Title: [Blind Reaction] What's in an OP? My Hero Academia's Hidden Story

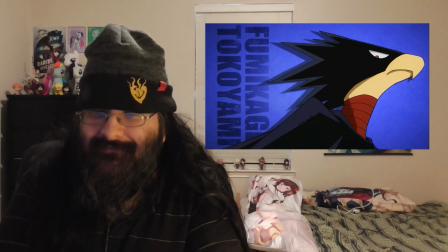[4:22]
time without lingering or expanding on any given one like the first season itself the op is content to simply show us that all of these cool
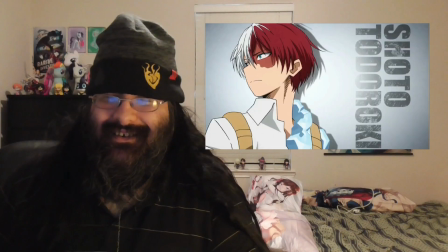[4:31]
character designs exist yeah we'll stick around long enough to find out what they're all about actually has time to develop them that said it is pretty impressive
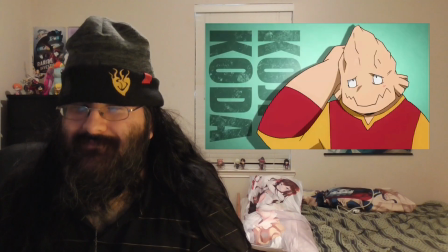[4:40]
how they managed to encapsulate each character in a single pose with aoyama showing his ego by shoving his face
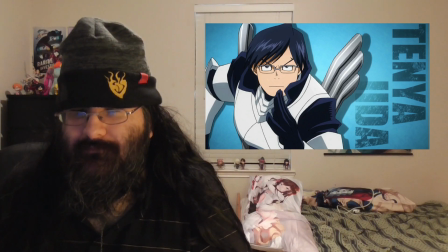[4:46]
against the camera ida looking overly serious as he always does and Froppy and Ochako looking just the cutest.
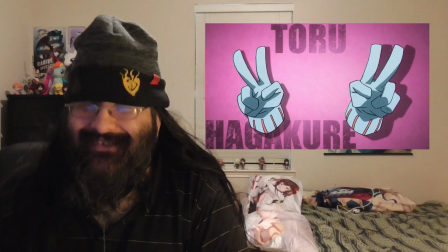[4:53]
And it's truly amazing how much personality they managed to get toru just using the gloves on her hands.
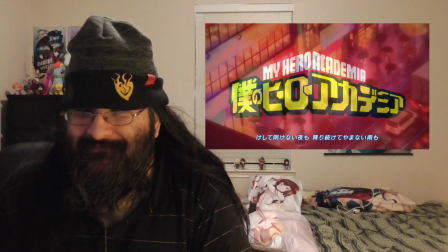[5:00]
That's, uh... That is impressive.
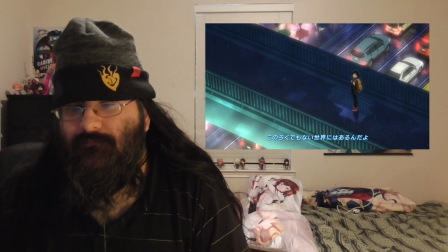[5:02]
Deku walking alone in the rain with no coat or umbrella on a darkened overpass while a huge crowd mills about in the well-lit street below.
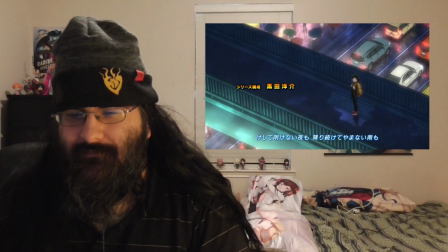[5:10]
This shot does a great job of emphasizing the isolation and despair that Deku feels as someone without a quirk,
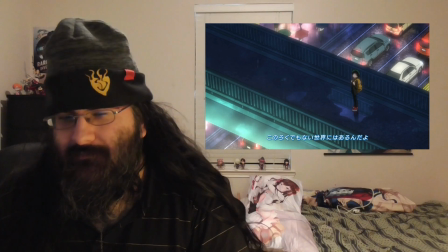[5:17]
making his dream of being a hero almost impossible despite his optimism to hammer that
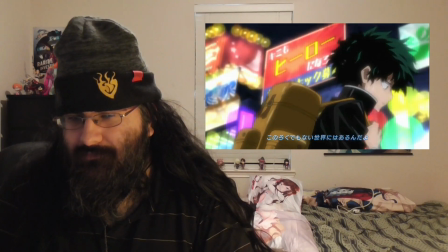[5:23]
point home as he sadly walks away we see what he was looking at a billboard urging people to become
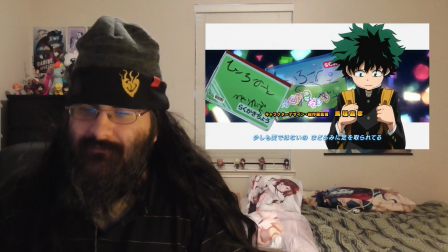[5:29]
heroes or maybe sidekicks today deku continues his sad march home the city a blur of abstract shapes behind him as his hero
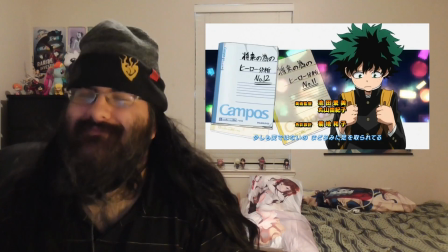[5:38]
notebooks flash by one by one showing his determination he's had a lot of those how
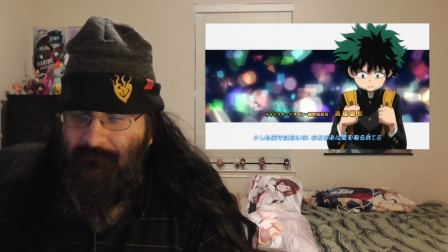[5:42]
impossible his dream seems to be another great design element is the way that these notebooks
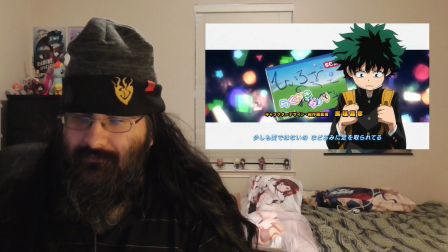[5:47]
are constructed the first one is written in badly misspelled hiragana three
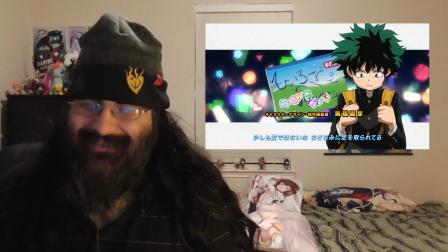[5:52]
alphabets that japanese kids learn in school hiragana isn't supposed to be used to
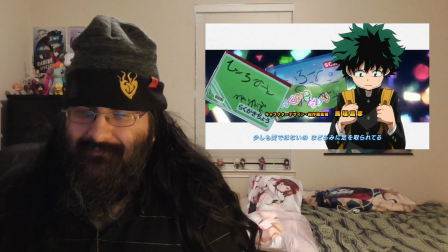[5:57]
transcribe foreign words like hero and correct writing uses dashes to denote extended syllables rather than repeated characters the way that midoriya writes hero note on the first book
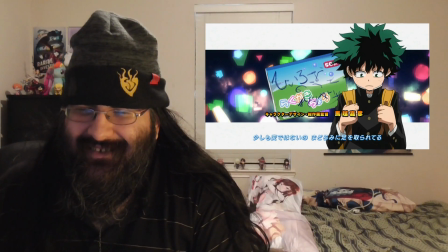[6:08]
that's wrong roughly the equivalent of spelling hero with two e's in english his writing gets better as he gets older and eventually he switches to the
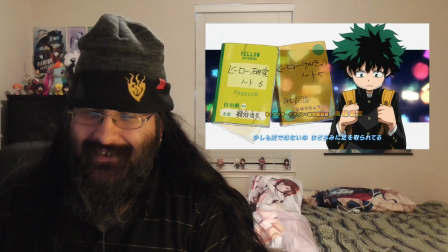[6:17]
katakana alphabet which is to sound out foreign words but then he got some
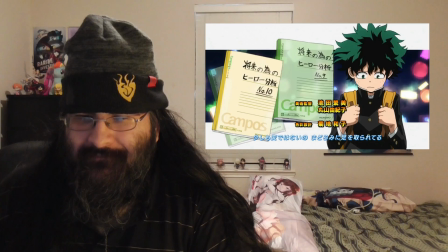[6:22]
kanji in there and drawings of all might also disappear from the covers the
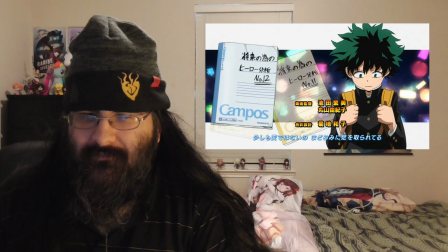[6:26]
notes become less fun and more smart and practical all the while
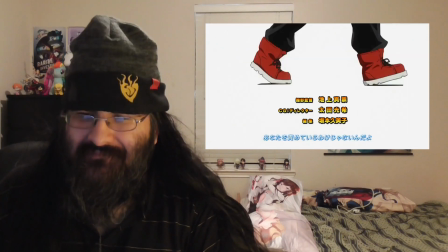[6:31]
midoriya stares at his feet and eventually so do we as he comes to a
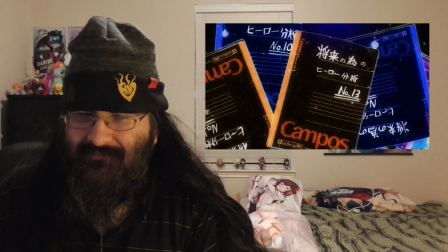[6:35]
stop and the books come tumbling down mirroring how kachan tossed one of
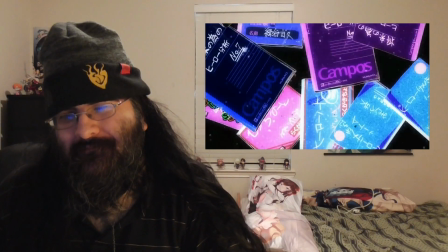[6:40]
them out the window yeah classroom this makes a natural transition to a single shot
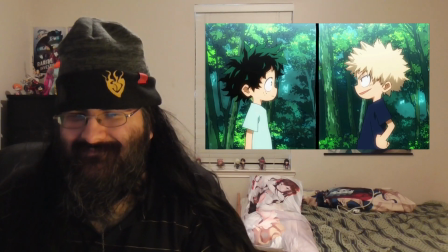[6:45]
that beautifully sums up the two's relationship first we see them as children and while there's a divide between them the dividing line is relatively smooth and calm the pair smile at each other as friends though judging from the woods around them this is just moments before Deku pulled Bakugo out of the water
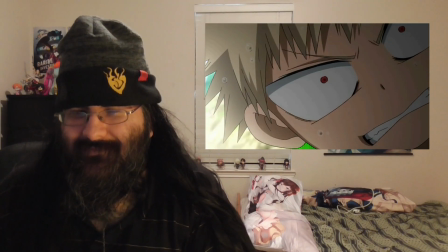[7:02]
bruising his ego and ending their friendship forever we didn't actually fall in the water childhood
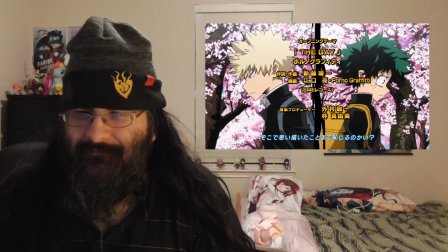[7:07]
innocence of summer to spring cherry blossoms with the pair now looking away from
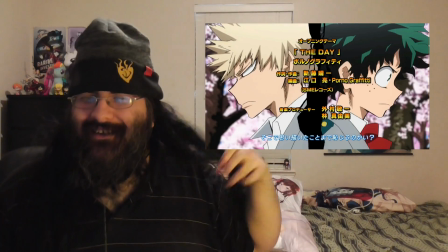[7:12]
each other and the dividing yeah yeah now much more a lot of thought into
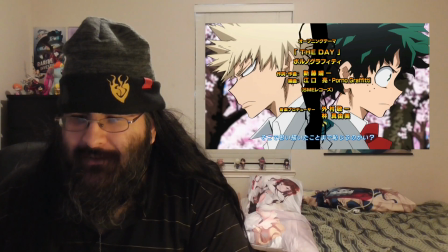[7:16]
this animation cherry blossoms are typically associated with graduation and
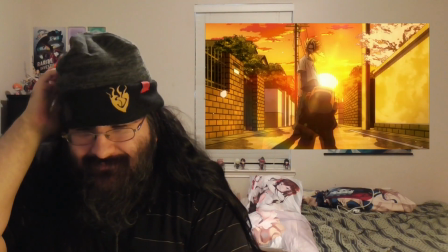[7:21]
the start of a new school year in other words endings and new beginnings so in one shot we know that sometime between elementary school and their
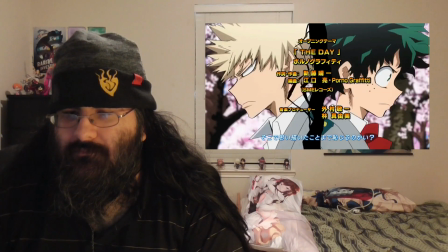[7:29]
graduation of middle school these kids went from being friends to enemies and that after entering the same high school shown by the change in uniforms as we zoom in on their faces their rivalry only got more violent we can pick all
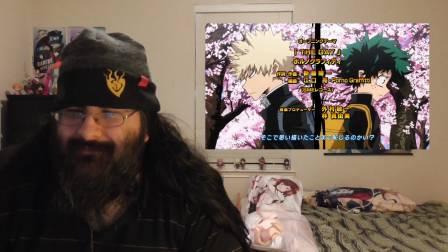[7:42]
of this up without having ever seen an episode the zoom in both
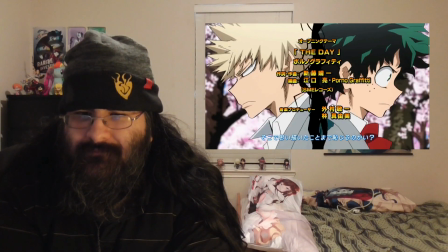[7:47]
brings them closer together and makes their emotions towards each other bakugo's cold anger at deku and deku's determination to surpass him fill the entire screen and of course the dividing line between them is now a chaotic electrified mess with each of these
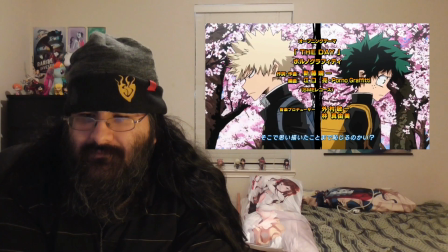[8:02]
transitions the inevitability of their future conflict is increasingly impressed upon the viewer,
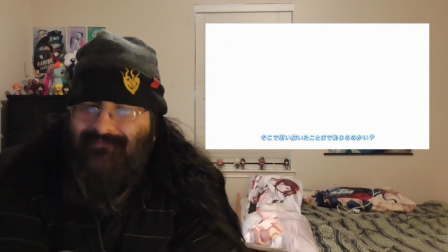[8:07]
leading up to the explosive, angry punch that ties up their fight during training.
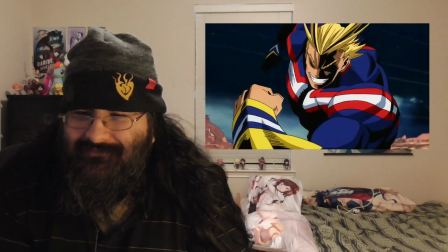[8:12]
Out of that explosion, we see Shigaraki emerge, followed by a horde of villains fighting All Might and Eraserhead.
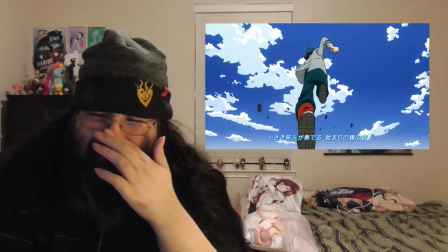[8:19]
There's not a lot to this fight beyond it simply looking cool,
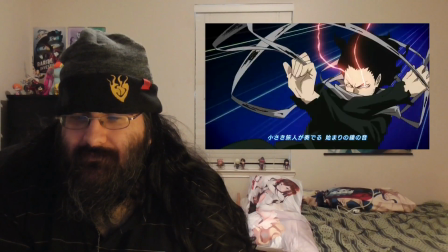[8:22]
and of course the fact that it represents the USJ art from the end of the season, but it looks really damn cool.
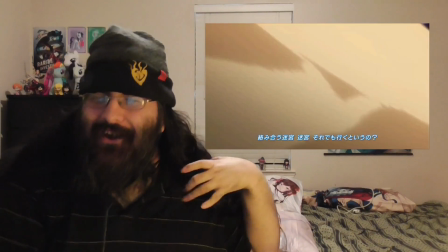[8:29]
It does!